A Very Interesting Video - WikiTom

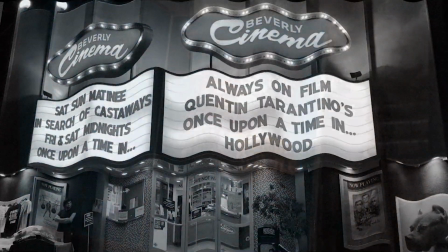Thousands of years ago, there were strange buildings known as kinimas,
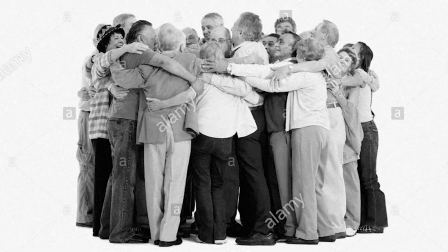where people would gather in crowds of over 20 and touch each other and not wash their hands and spit on things.
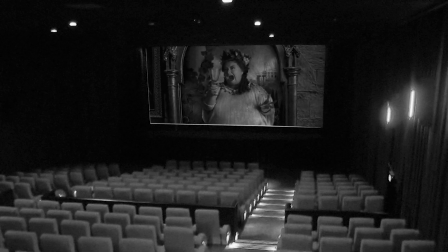In these places, they would watch magical moving paintings made out of candlelight or something.
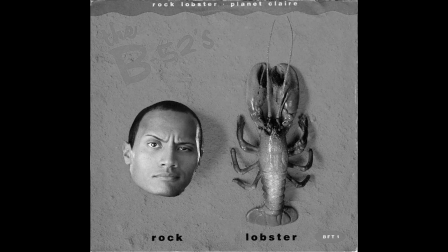And while most people would say, "Oh, I love Dwayne the Rock Lobster and his new movie, Help, My Son is an Android," whilst I would say,
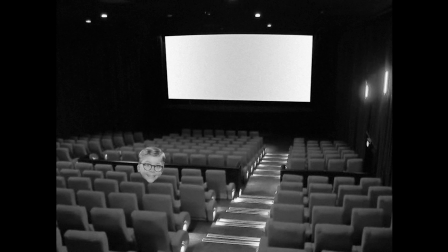"Whoa, black bars are pretty cool," and that's the video. I'm sorry.
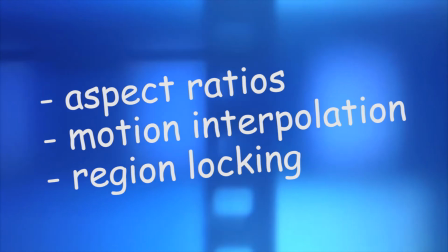Yep, today in my ongoing quest to alienate my potential audience, I'm talking about all of the stuff in film that absolutely no one cares about.
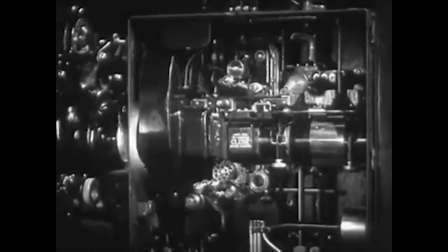Lucky you. And today I'm doing this for no other reason than I just think it's neat.
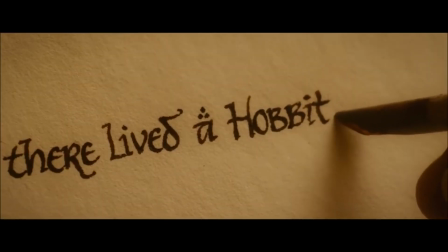And if you think there's going to be any overall thematic conclusion to the things I'm mentioning, well, tough luck, because this is what quarantine does to idiots like me,
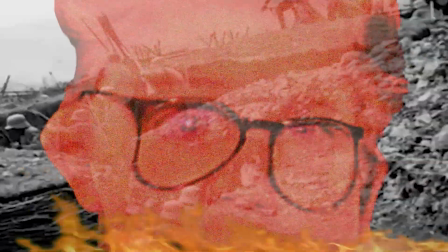so you're going to sit there and listen to me talk at you about why higher frame rates look like congealed piss,
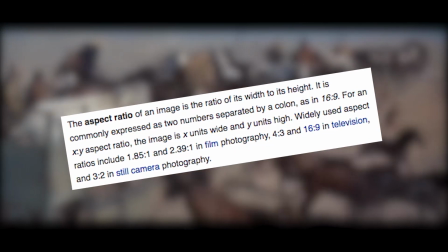and you are going to enjoy it. First and foremost though, we're going to discuss aspect ratios, i.e. the black bars on the edge of the screen.
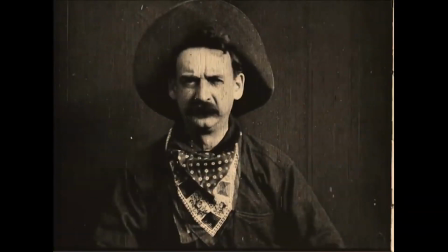The first common aspect ratio in cinema was 4:3, and this was the standard ratio for silent films up until 1932 with the advent of talkies.
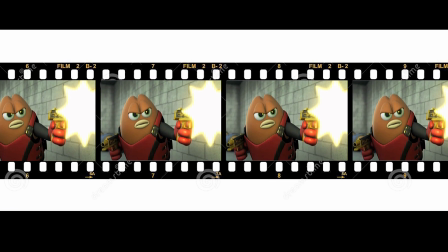4:3 utilised most of the 35mm celluloid film reel, but when sound on film was developed,
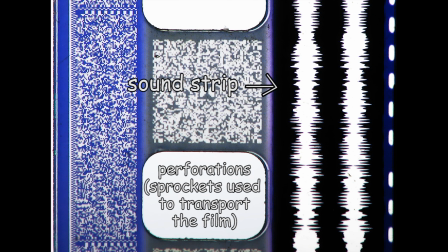the image had to be reshaped in order to fit the sound strip on the reel between the frame and the perforations,
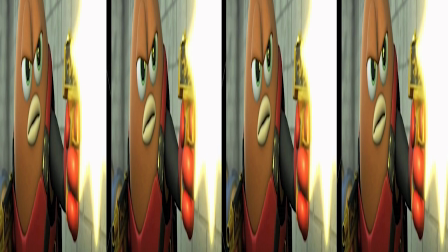the image itself becoming more tall than it was wide. This changed the ratio to
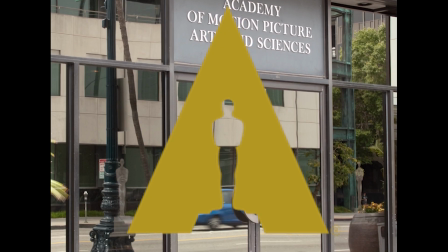1.375:1, or as it would more commonly be known, the Academy ratio, after the Academy of Motion Picture Arts and Sciences standardized it as the standard film aspect ratio.
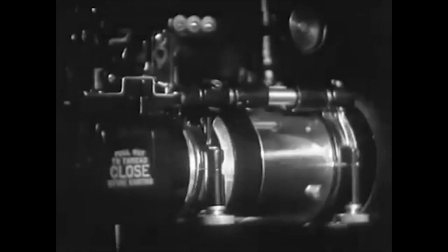This required most theaters to have to alter their projection setups, as lenses needed to be adjusted to convert the new frame size to fit their screens.
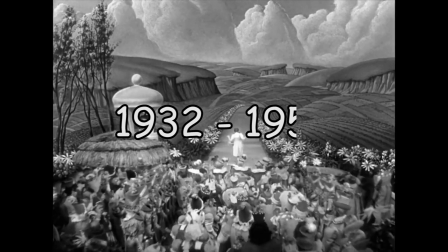This was the standard from 1932 to 1953, until widescreen formats were popularized.
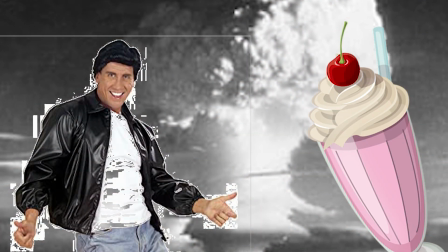Now, I originally assumed that widescreen was invented in the 50s in order to compete with television, as the boxy format seemed outdated.
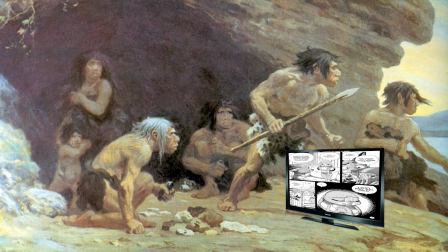And while this is partially true, widescreen is actually older than I suspected.
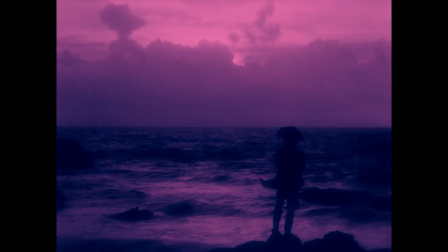Fudging with projection formats was made famous as early as 1927 with Abel Gantz's Napoleon,
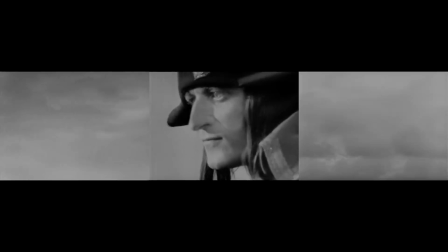which famously featured an unheard of 4:1 triptych sequence at the end of the film, combining 3 Academy projections to give the illusion of widescreen.
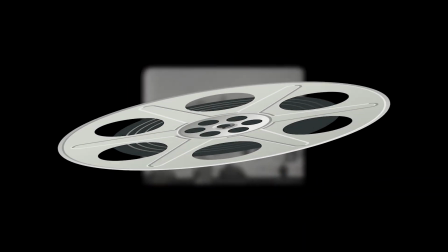But amazingly enough, wider film reels date as far back as 1897,
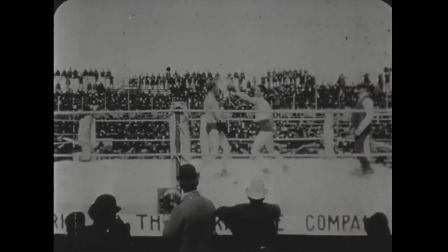1.65:1 film first being introduced with the Corbett Fitzsimmons fight, a 90-minute film reel of a boxing match, also making it the world's first feature film.
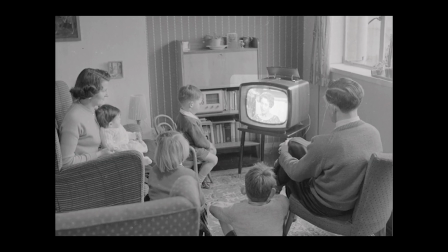Now, the reason widescreen didn't become popular until the 50s was partially due to television, but mostly because it was too expensive to develop because of... what was it again?
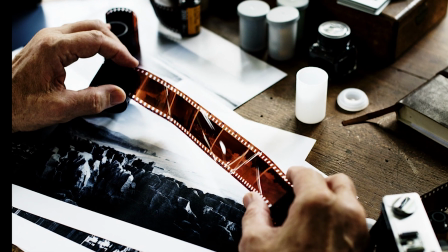35mm film is just inherently cheaper to make as there's less of it and each cinema doesn't have to alter their equipment just to suit the demands of a new format. That and their money was on fire,
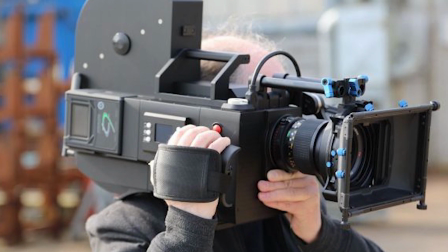so... whoopsie. But widescreen couldn't just be achieved through filming on 70mm or 65mm film,
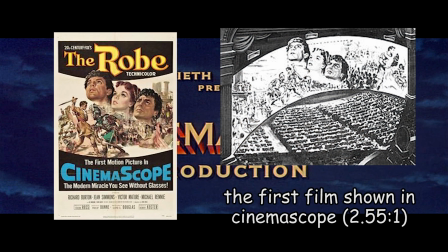as anamorphic cinescope lenses were developed in the 50s so that widescreen films could be filmed on a 35mm film and artificially stretched to seem wider.
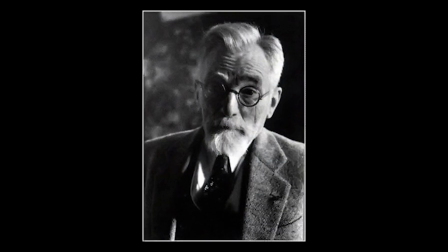They were originally developed by Henry
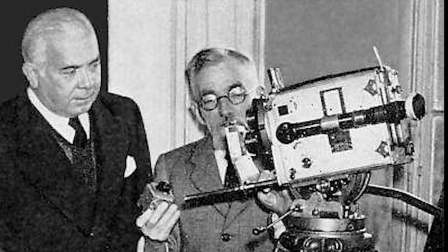in World War I to assist tanks in a wilder field of view and adapted for movie cameras initially in 1927 before becoming mainstream in the 50s.
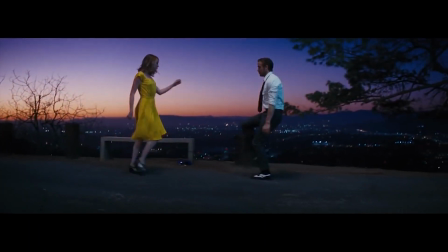This was cost effective and added a decent amount of production value. Notable examples of anamorphic lenses in film are La La Land, The Thing, and Die Hard,
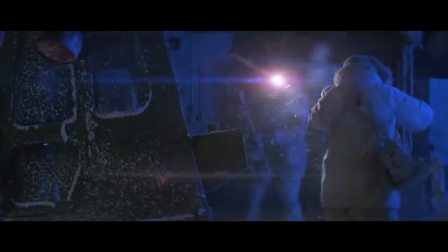noticeable due to prominent natural lens flares as the lens bends the light coming into the camera, unlike in J.J.
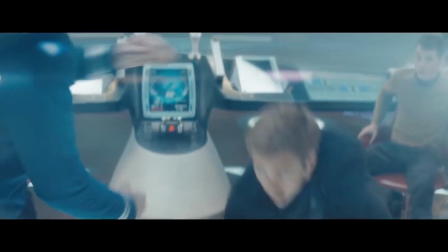Abrams' Star Trek movies in which the fake lens flares were done artificially to trick the audience into thinking those films were well directed.
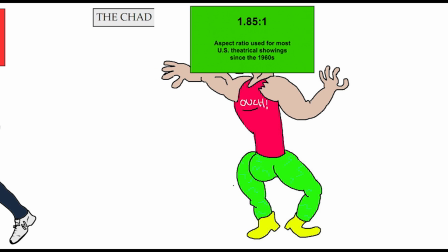And just because widescreen became the dominant format doesn't mean other ratios fell by the wayside.
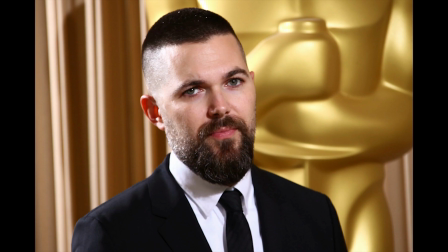Filmmakers like Xavier Dolan, Gus Van Sant, Wes Anderson, Andrea Arnold, and Robert Eggers utilized unique aspect ratios to aid the style, time period, or themes of the films.
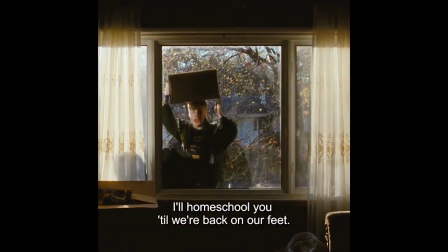Xavier Dolan's Mummy is shot primarily in a perfectly square 1:1 ratio,
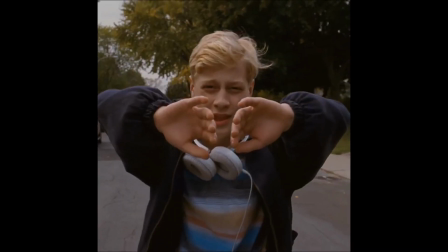which highlights the claustrophobic environment that the protagonists live in, until a jaw-dropping moment around halfway through, in which the screen opens into
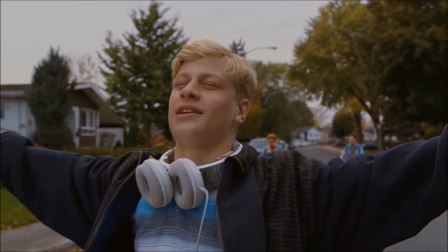1.85, a moment of catharsis for the characters.
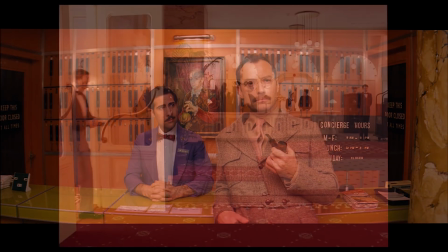And I'm sure I don't need to mention how the ratio changes in every new time period in Grand Budapest Hotel, because I assume everyone who's watching this has already seen it.